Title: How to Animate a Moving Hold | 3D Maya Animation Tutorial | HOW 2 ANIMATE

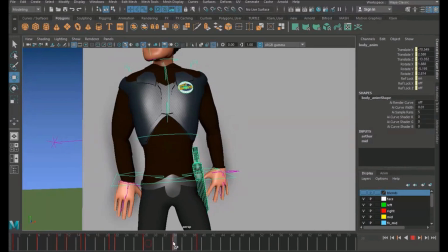[4:10]
So from here, his hips have gone up and to the left, they've then returned. So now you can start just giving everything a slight nudge.
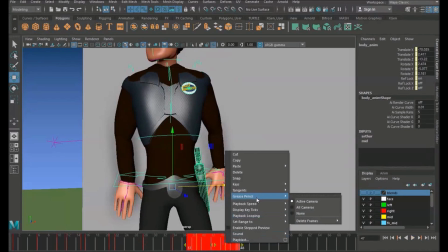[4:27]
Okay, and it's going to set to spline.
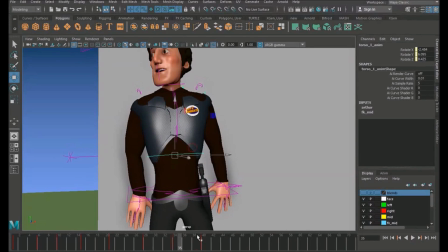[4:30]
Now another technique I found quite useful is giving controls a little wiggle.
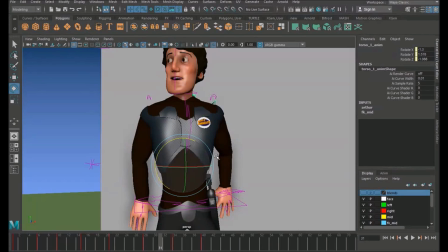[4:36]
Okay, so in Maya, if you press the plus and minus keys, you can basically scale your rotation tool. Now the bigger you have this, the finer your movements allows, so it's quite nice
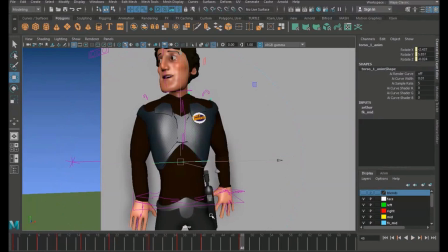[4:53]
just to give everything just a tiny little wiggle. Okay, and and this allows you just to build a little bit of texture here and there without going too crazy.
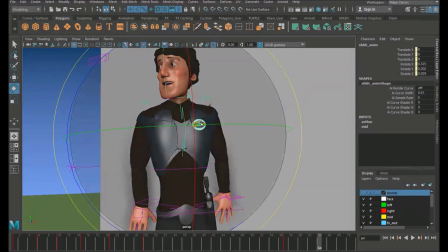[5:08]
Okay, it just allows for fine details, and you just go through all your controls like so and just give it a little wiggle.
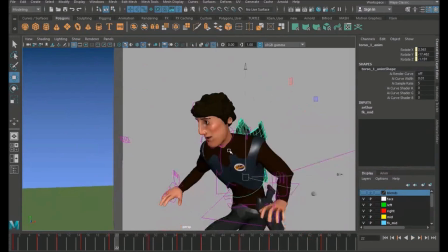[5:17]
Okay, so let's see how that looks now.
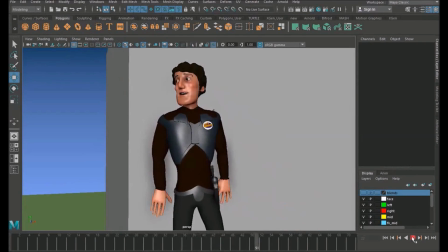[5:25]
So we've got quite a nice settle going on here. Okay, you must remember characters breathe.
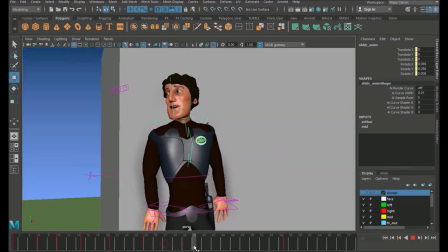[5:32]
Okay, so if you have got a character here like this and you're trying to find some texture, then just give them a slight bit of breathe cycle, okay, on the kind of chest control.
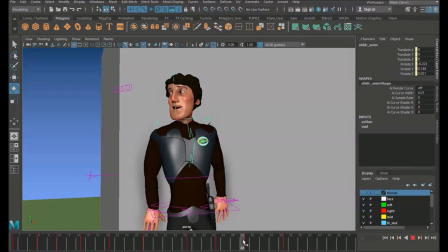[5:47]
So if you imagine here he's taking a breath in as he settles, and then just add a bit of rotation up and down, up and down, and it'll give the impression that the character is breathing, and it's just a nice way of just keeping the character alive.
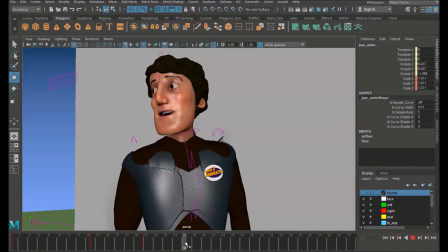[6:09]
It'd be nice at this point, you know, because he's got his mouth open, just to kind of match that breathing.
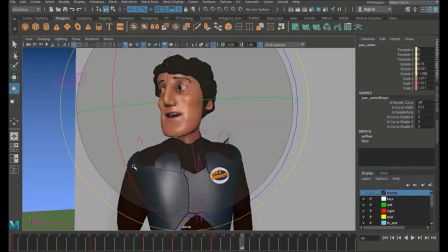[6:14]
So as he breathes out, just kind of subtly open up the jaw, breathes in, just bring it up a little bit like so.
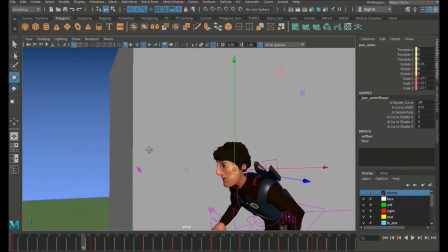[6:24]
Okay, so
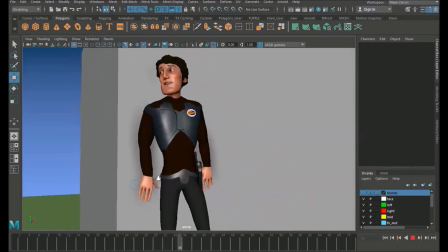[6:29]
it's just finding little nuances and little texture bits.
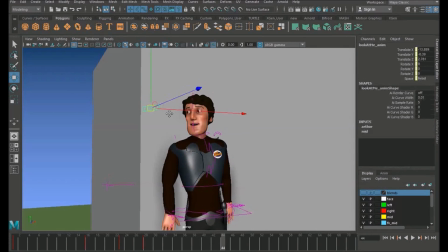[6:35]
It's always nice as well. Put some eye darts in.
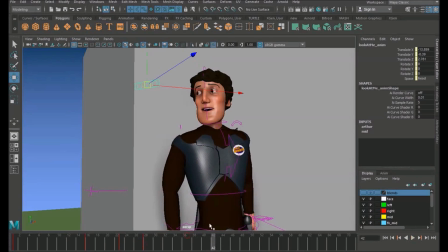[6:40]
Okay, so
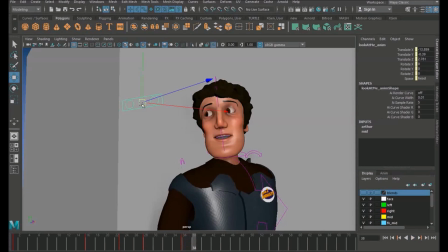[6:44]
at this point, just every once in a while, just add a 2-frame eye dart going along. Okay, very subtle.
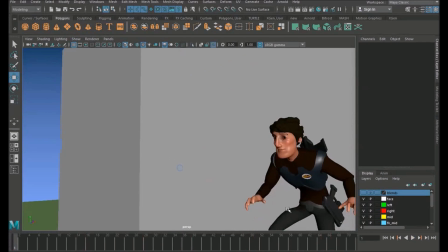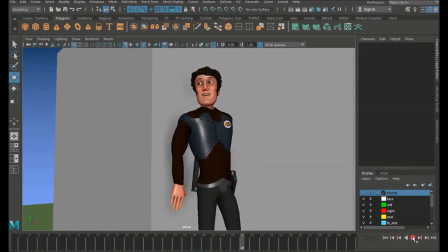[7:02]
Okay, so you see now he's starting to feel just a little bit more alive. Obviously I could work on this for quite a while, you know, just tweaking and tweaking, but I think you guys get the idea.
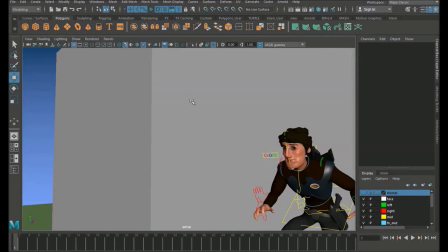[7:17]
So let's move on to a different kind of moving hold. Okay, so let's have a look at another one.
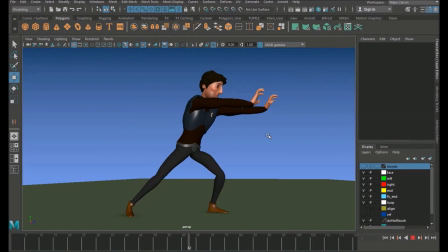[7:23]
This is going to be what's known as a boil, and I've roughed in the character doing a spell attack. So you see he anticipates and then releases.
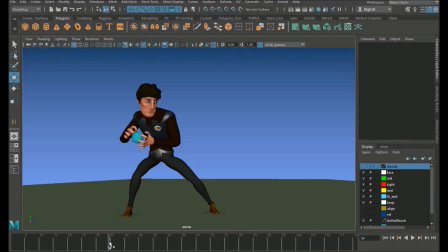[7:33]
And basically what a boil is where the character tenses his muscles up so much that they shake. This is great for if you're doing a performance animation and the character's really angry or wound up. So you hit a pose and you kind of hold it and you just have everything kind of boil and shake.
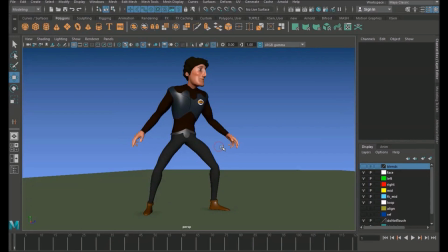[7:52]
It's also very good for this kind of sort of games type animation where the character's building up a lot of energy. So let's have a look. This is just the base animation here. So what we're going to do to create the boil is to add an animation layer.
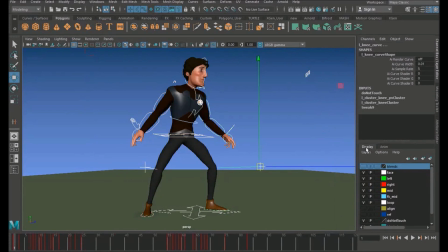[8:08]
So I'm just going to select everything on the character and go over to anim, and I'm going to do a whole another video explaining how to use animation layers in the future, because it really does deserve its own video.